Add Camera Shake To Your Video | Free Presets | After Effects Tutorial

In this tutorial, we're going to create realistic camera shake in post-production. Hey, what's going on internet? This is Josh Noel from Sunduck Films. So last week, we posted a short film called Hope right here on the channel.
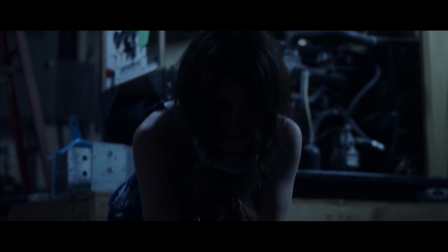(0:15)
If you haven't seen it already, be sure to check it out. It's really awesome. But for this project, we wanted to use camera shake to help utilize some of the intense moments in the film.
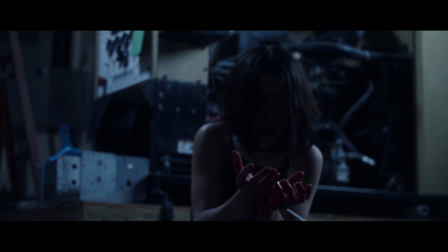(0:23)
And believe it or not, most of the camera shake came from After Effects. They didn't really all come in just from the camera. So in this video, I'm going to talk about how we can use After Effects to create some really awesome camera shake. And before we jump into the screen recording, I want to say thank you to Premium Beat for sponsoring this video.
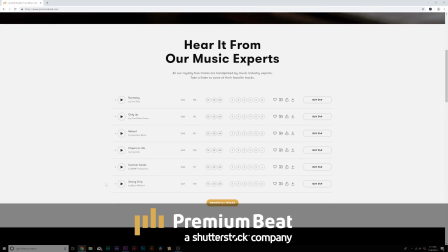(0:36)
Premium Beat is a royalty-free music provider for your creative video and motion graphic projects.
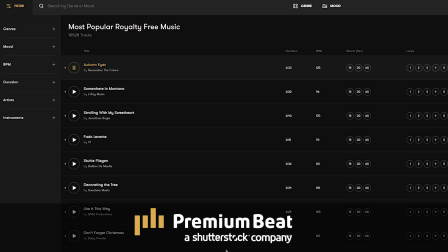(0:42)
They have an extremely popular library with thousands of songs to choose from,
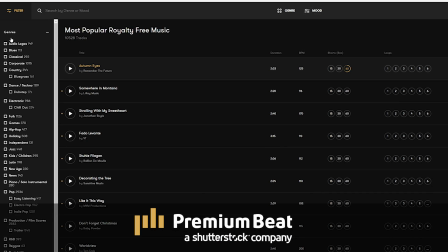(0:46)
and they have a very easy in-depth search menu filter system so you can quickly find the best songs for your video.
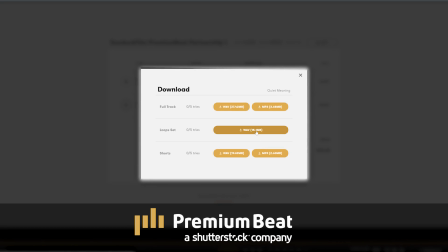(0:53)
Also, with purchasing a soundtrack for your next project, each song allows you to choose from the full track,
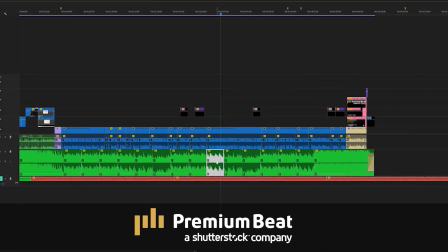(0:58)
loop sets, and even shorter variations of the song to make sure every song fits the duration of your project. So for your next video or motion graphics project be sure to check out premiumbeat.com. Here we are inside of After Effects and here is our shot we'll be adding more camera shake too.
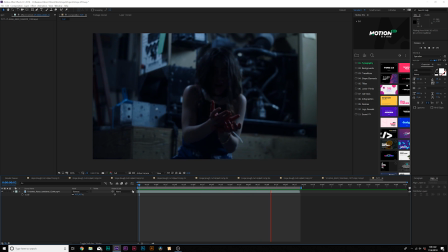(1:12)
This has a little bit of you know in-camera camera shake that we did on set but it's nowhere near enough to make this shot look intense and whether you have a stable shot or not this camera shake technique is gonna work exactly the same so this is what we're gonna want to do.
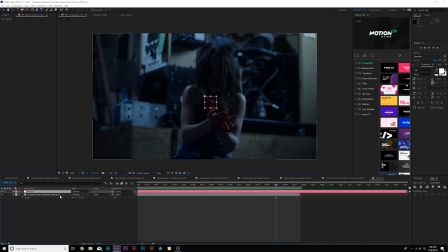(1:25)
So to get started what we'll do is go to layer new null object and we will grab our clip here and we will parent it to the null object we'll come here to the beginning here we'll have PR on keyboard for position alt click to stopwatch and we're gonna type in wiggle open
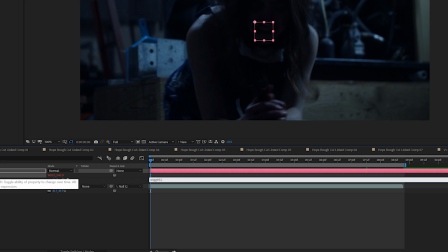(1:42)
parentheses and we're gonna type in 2 comma 30 close parentheses and the first number is how many wiggles you're gonna want per second and the second number is how intense you want that wiggle to be and you can change those numbers to be less intense or even more intense.
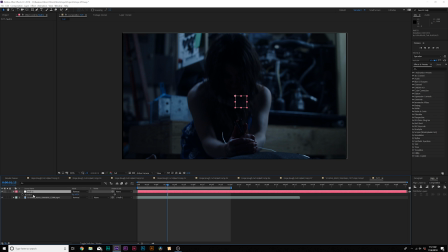(1:57)
So I like to add a little bit more rotation here so we can hit R on our keyboard for rotation and I'll click the stopwatch and we'll type in wiggle open for an empty two comma two close for an empty. You don't want to make that second number so big or it's going to be really crazy. So here's what we have with the rotation and it definitely adds a little bit more movement to this.
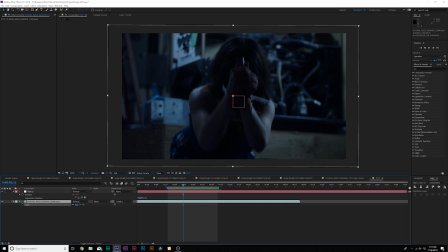(2:13)
So I want to handle those black bars and a lot of people what we do is hit S or an keyboard for scale and scale up their video and doing that you definitely don't lose details because you're you know scaling in.
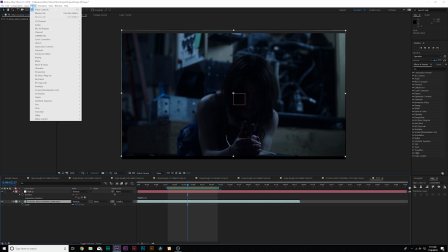(2:22)
So what I want to do here is add an effect so we'll go to effect stylize and we're going to add motion tile
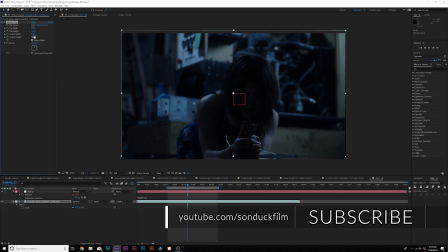(2:28)
and from here i'm going to check on mirror edges and i'm going to increase the output height and the output width and this is going to duplicate frames here and it's actually very hard to notice unless you're like people are specifically focusing in on the corners of the frame which they're not usually focusing in on like
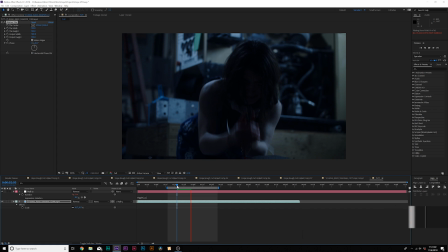(2:43)
the centers so for most clips this is going to work fantastic you're not going to even have to scale but what i suggest doing and what i actually did on this film I didn't use this technique and I didn't get even more advanced on this what I did here is I actually downloaded a
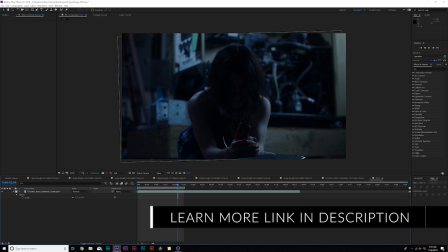(2:56)
animation preset of camera shake from premium beat for absolutely free you don't even have to sign up for an account you go ahead and download
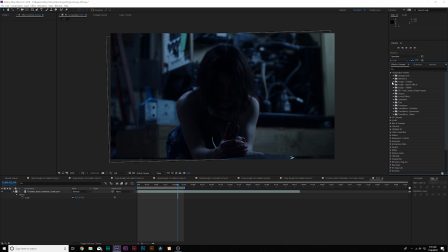(3:03)
this preset pack and you can install it in your animation presets and it'll sit right here in effects and presets and you'll see this PB free camera shake presets and there's a 1080 version and a 4k version and you open up one of these folders that you're going to have a variety of
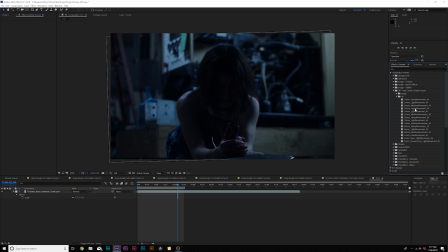(3:17)
options depending on the focal length these are very nice tailored camera shake options that are very easy to work with and
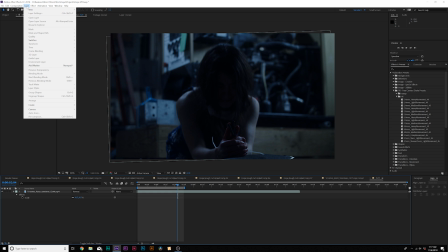(3:23)
i want to show you how to apply them and simply when you have your footage in here is you do the same thing as before you create a new null object and
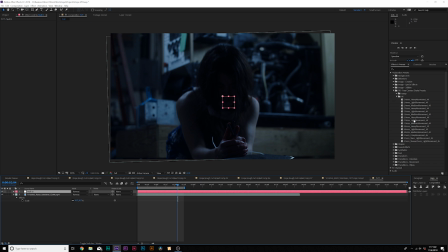(3:29)
you select a preset depending on the lens or even just how much camera shake you want so from here i'm going to grab say a 50 millimeter heavy movement camera shake and apply it to the null object then i'm going to parent my footage to the null object just like before make sure you do it in this order or it's going to juxtaposition all over the place
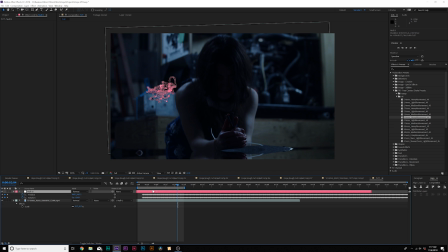(3:48)
and I can simply just hit U on my keyboard to bring up the keyframe and you can see that I just might need to move over the null object to start at the beginning and now I'll be able to do a quick RAM preview.